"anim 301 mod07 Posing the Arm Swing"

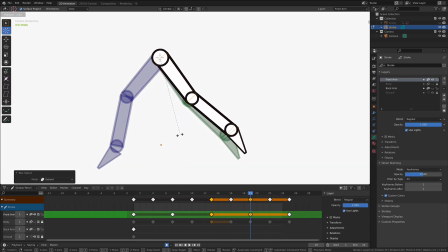12:29 All right, so this swing backwards is not as extreme.
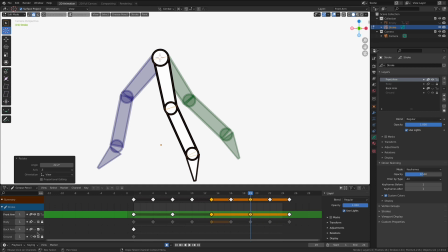12:34 The arm is generally going to keep its shape. I'm going to turn my body back on so I have a good, oops, that's back arm, excuse me.
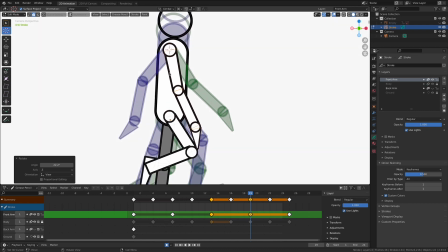12:42 There we go. So I have a good kind of idea as to where this passing position resides in relationship to the body. Now the backward swing is going to be pretty slow. It's only fast up and then it's slow back.
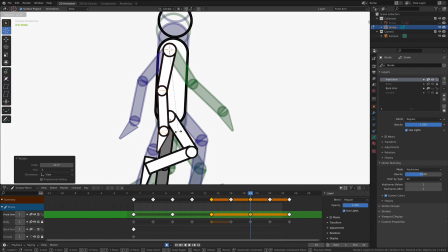12:57 So I think I'm going to aim for maybe kind of right around in here. Yeah, I like that. I'm going to bring the elbow forward a little bit to create a nice smooth little bend.
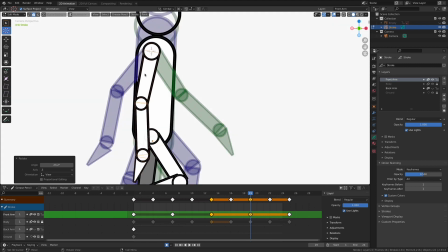13:12 Let's do that real fast.
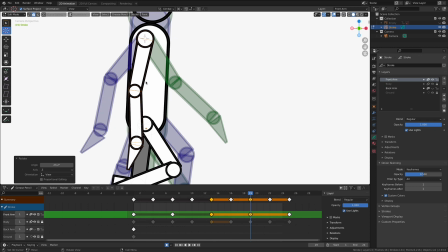13:14 To bring the elbow forward, actually, before I go any further, I'm going to rotate just a little bit this way.
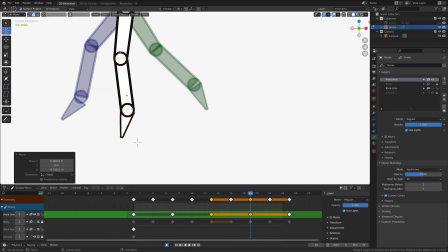13:25 Let's turn the body layer off so I can see what I'm doing. Put my 3D cursor right there at the elbow.
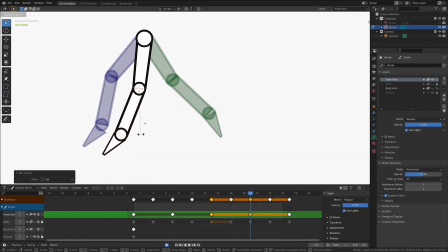13:31 That way, I can rotate with some accuracy. Yeah, there we go. I'm liking that. That's a good pose for that back. Let's take the wrist and rotate it back as well, just a little bit, somewhere right around, maybe in there.
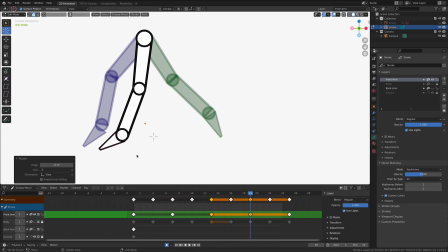13:45 Yeah, let's try that out. Let's play the animation. Now, I'm not looking so much at the wrist. The wrist is something that we're going to have to continue to refine. Yeah, I'm liking what we have so far.
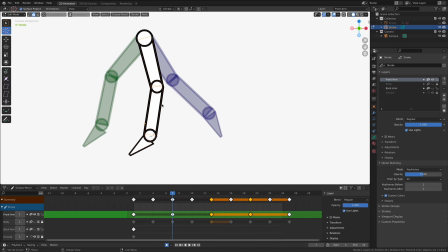14:02 I think I need to continue to refine this pose in here a little bit to get a real good solid sense of the movement. And once we have those other keyframes in there, it's going to start to work a little bit more cleanly as well. Okay, let's keep going here because we've focused on the contact frames.
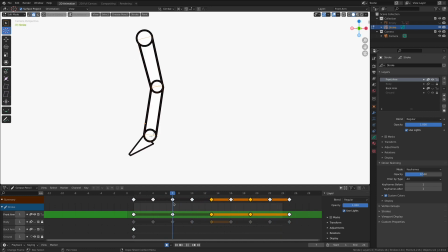14:22 Those are working good. We also have the passing poses. Let's get those down poses kind of nailed.
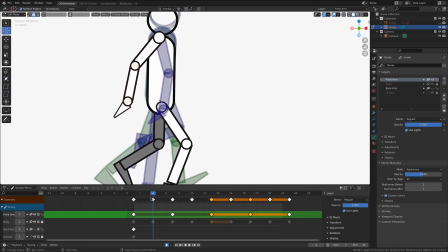14:31 And we'll go from there. Okay. So here on the down pose, we need to make some small adjustments.
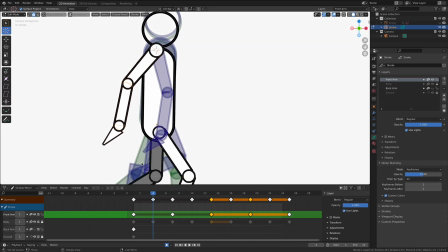14:39 In addition to the shoulder, let's figure out where we want our object to rotate around. As I mentioned before, it's a real fast movement going forward. So I'm going to have the spacing be a little extreme.
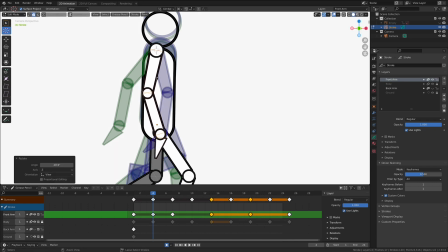14:54 I'm going to deselect that top part of my arm
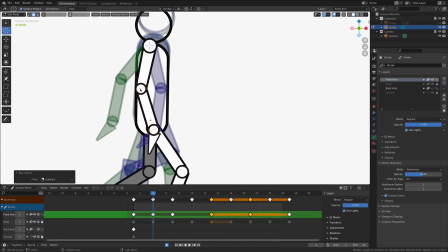14:59 and move my 3D cursor down to my elbow so I can rotate it right around in there.
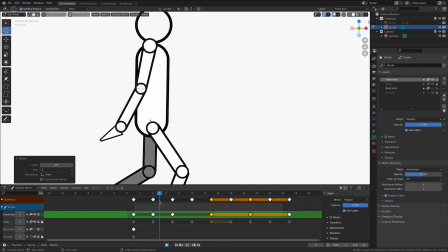15:09 Yeah, it's already starting to look much better because then it can go forward and then pop in the front.
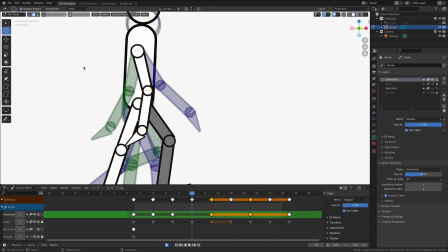15:15 Let's get that peak pose in here. Same idea. Let's put the cursor back up here at the shoulder. We're going to have to fix the location of rotation, or the location of the arm, here in a minute. I'm just getting the
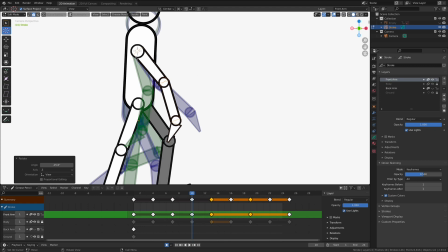15:28 poses kind of done first, and then we can figure out these small details a little bit later. I find it really helpful to organize my brain a little bit as I go through this process.
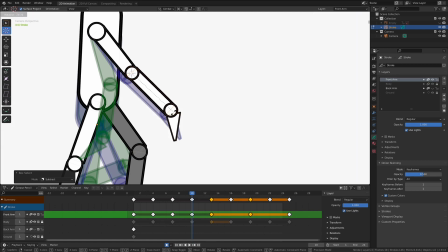15:39 If we do it in passes, it's not as complex. And animation is an art form of passes.
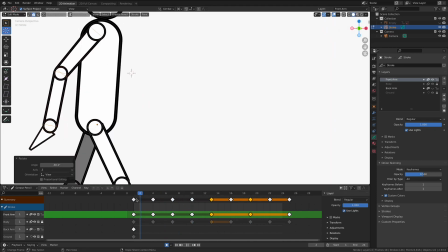15:46 We're not trying to do it all in one moment. There we go. Yeah, let's play it now.
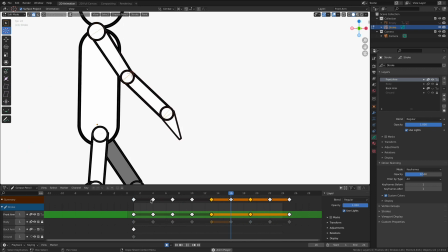15:52 It does require a certain degree of pretending, if you will. Yeah, I'm digging that.
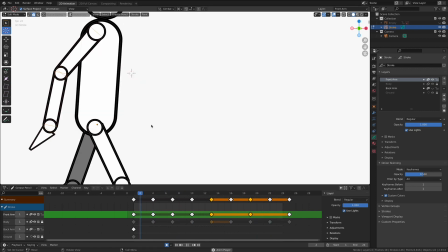16:00 That's cool. There's a little bit of a pause there at the end, which I like.
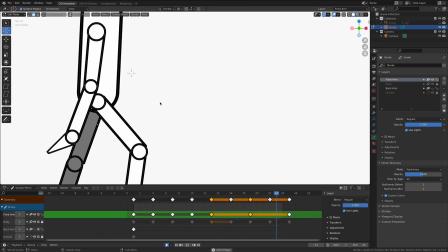16:03 At the end of the forward swing, it hovers just for one small second, and it gives me a great indication that things are working,
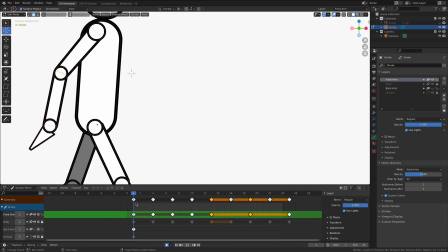16:10 that it's slowing down as it reaches the conclusion of its movement arc.
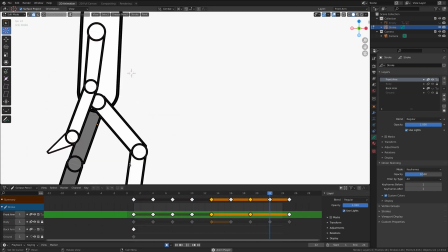16:15 Yeah, I'm liking that.
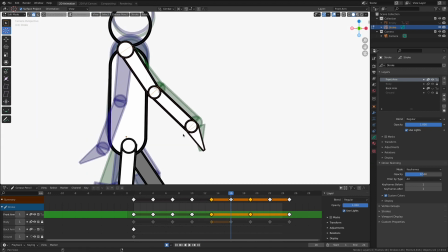16:17 Now, the cool thing about the backwards arm swing here, especially when it comes this down, is that we can start having some big-time fun with the wrist itself. And let's get the arm kind of dialed first.